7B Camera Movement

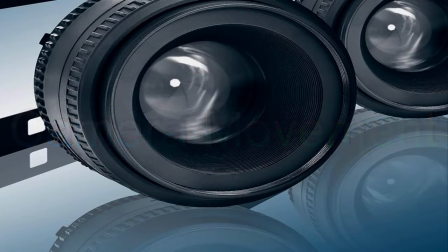7s
camera movement. In my presentation about shots and angles,
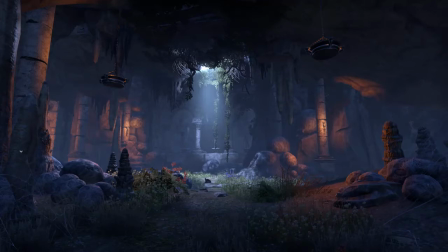12s
I briefly discussed how each shot adds to the meaning of your house showcase presentation by evoking certain emotions.
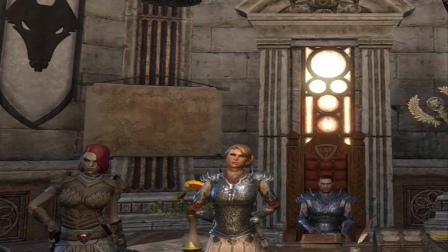19s
I also stressed the importance of human interaction in your videos to arouse an interpersonal involvement.
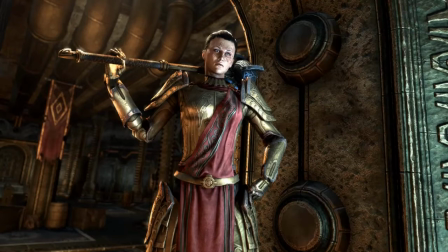25s
I should mention again that when we use a shot it needs a specific purpose, and I talked about some of the effects of certain shots and angles.
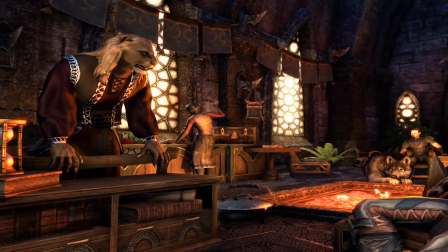33s
A rule of thumb is that 5 shots of one housing feature are the maximum you should ever need to take, and that 2 or 3 is usually quite adequate.
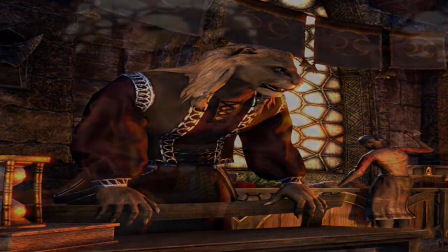42s
However, it is fine to take 5 different shots of the one feature providing that you intend to choose the best 1 or 2 during the editing process.
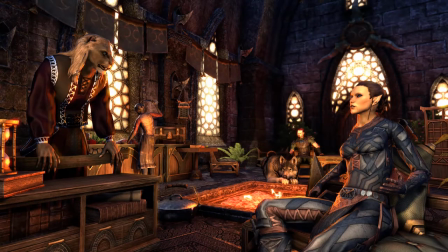50s
In other words, just because we can take a lot of shots, doesn't mean we should.
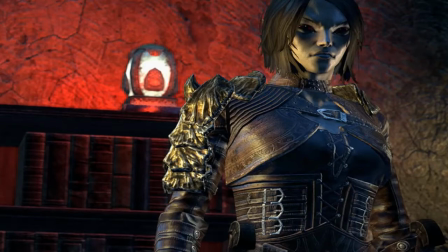55s
In fact, building a video can be a mixture of 2 skills, believing what works and trial and error to find what works.
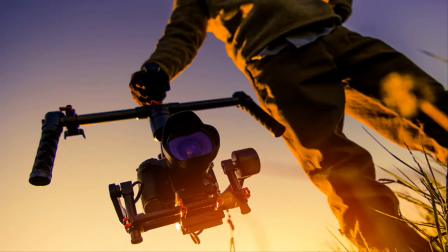63s
The shots I am discussing today are camera movement shots.
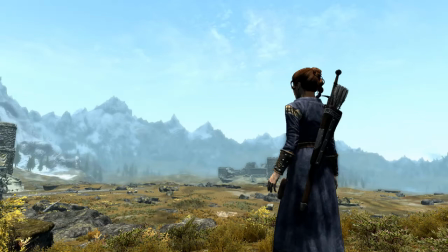67s
All these shots create certain relational effects in your audience, but if they are overused they can make your movie mundane.
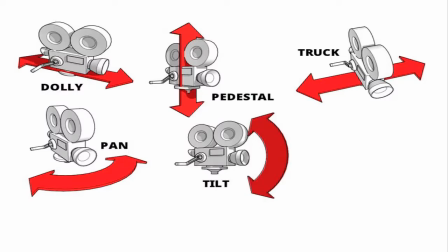74s
The camera movement shots can be used with all the angle shots like wide, long, point of view close-up, high and low perspective.
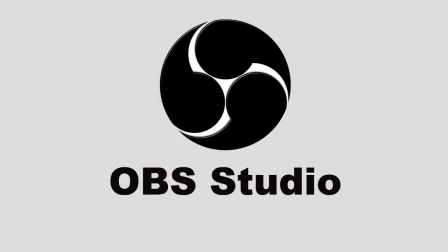82s
Most of these shots can be achieved using the OBS Studio system.
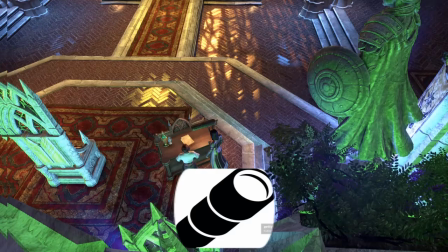86s
The zoom. A fast zoom can bring energy to a shot by quickly changing from one perspective to another.
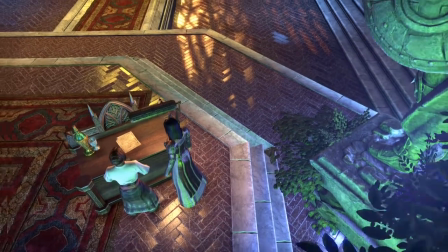93s
A slow zoom in can bring focus to a feature, and a zoom out can also defocus your shot ready for a transition to another shot or feature.
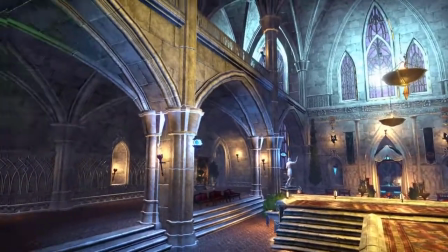102s
Panning is when you move your camera horizontally, from left to right, or right to left, while keeping the camera point fixed in one pivot place.
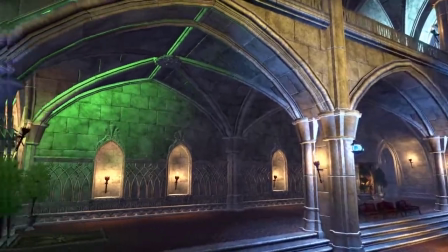110s
This is good for wide-angle shots of a panoramic nature designed to establish the location,
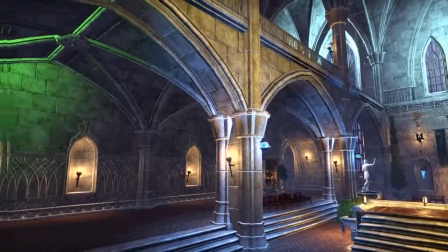115s
but can also be used to swing close-up or medium POV shots into focus.
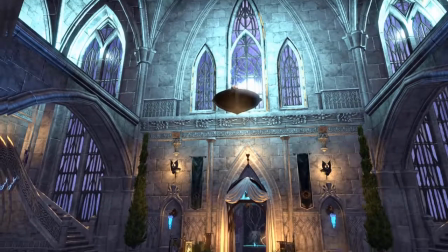120s
Tilting is when you move the camera vertically, still with a fixed camera and a pivot.
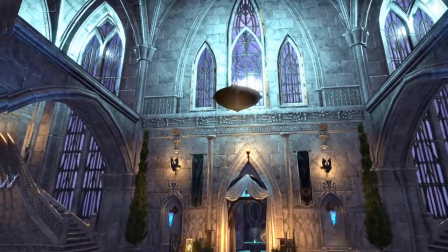125s
These shots are popular when introducing a character or subject like a castle or huge home, especially one of grandeur.
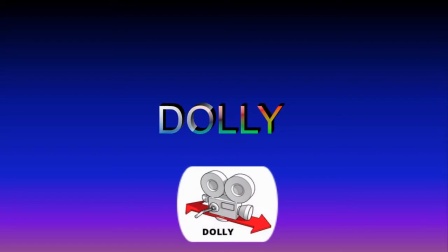132s
The dolly is when you move the entire camera forwards and backwards.
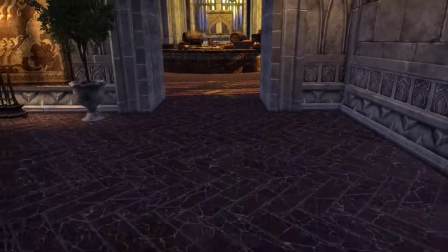136s
This type of movement can create beautiful, flowing effects, and like a zoom can focus or defocus a subject.
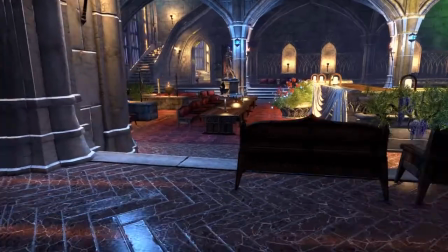143s
Trucking is the same as dollying, only you are moving the camera from left to right, or right to left instead of in and out.
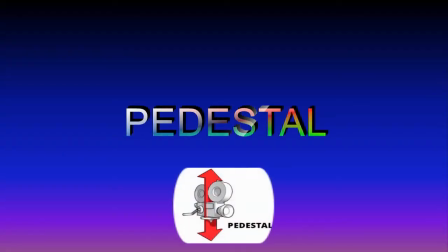150s
A pedestal is when you move the camera vertically up or down while it is fixed in one location.
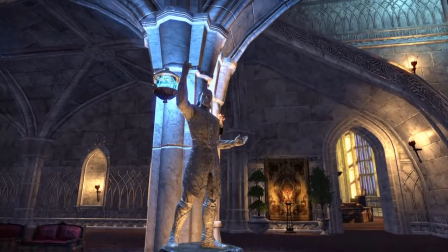156s
The camera rises and falls, unlike tilting that has the camera pivot in a fixed position.
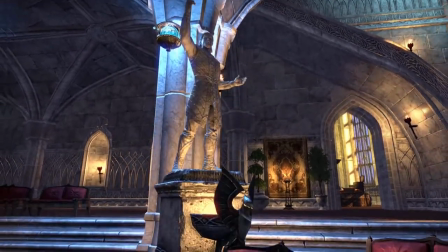161s
The pedestal shot is achieved by using the character jump function combined with a close POV.
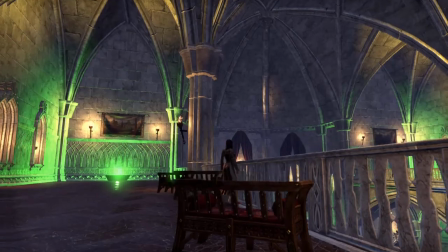168s
Crane or boom shots are used with jibs and create sweeping motion. It also can help give a bird's eye view on your subject.
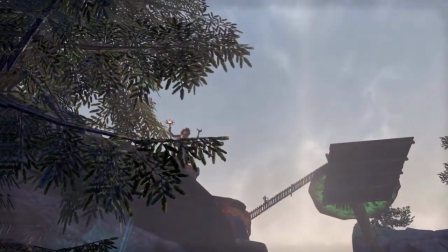175s
Whilst we cannot actually use a crane, we can fake it by using structure to get us up high enough to take a high shot.
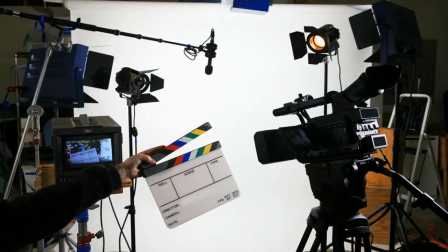186s
There are other shots, but I could not see us achieving them with our virtual digital camera, so I have not included them. We have the advantage of not having to set up our equipment for every shot, as it is all done on the PC.
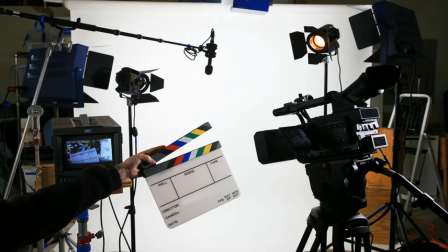199s
This gives us tremendous flexibility, which more than compensates for the minor inconvenience of not being able to use some shots and angles.
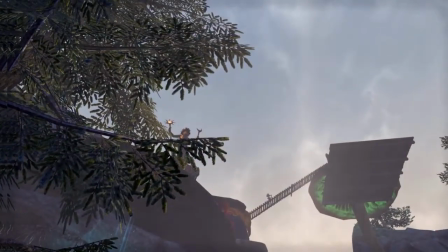207s
The other advantage is that we can try a shot, and if it doesn't work, it is easy to go back to our location and shoot again.
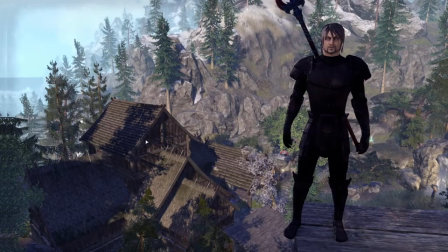214s
A lot of your movie making experience will be trial and error, and this can be fun and highly creative.
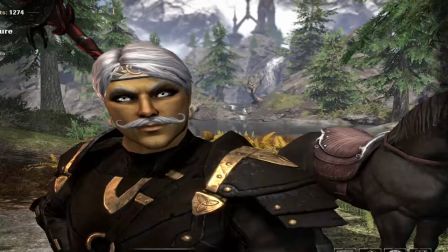221s
With OBS Studio we're now armed and ready to go. So thanks for watching.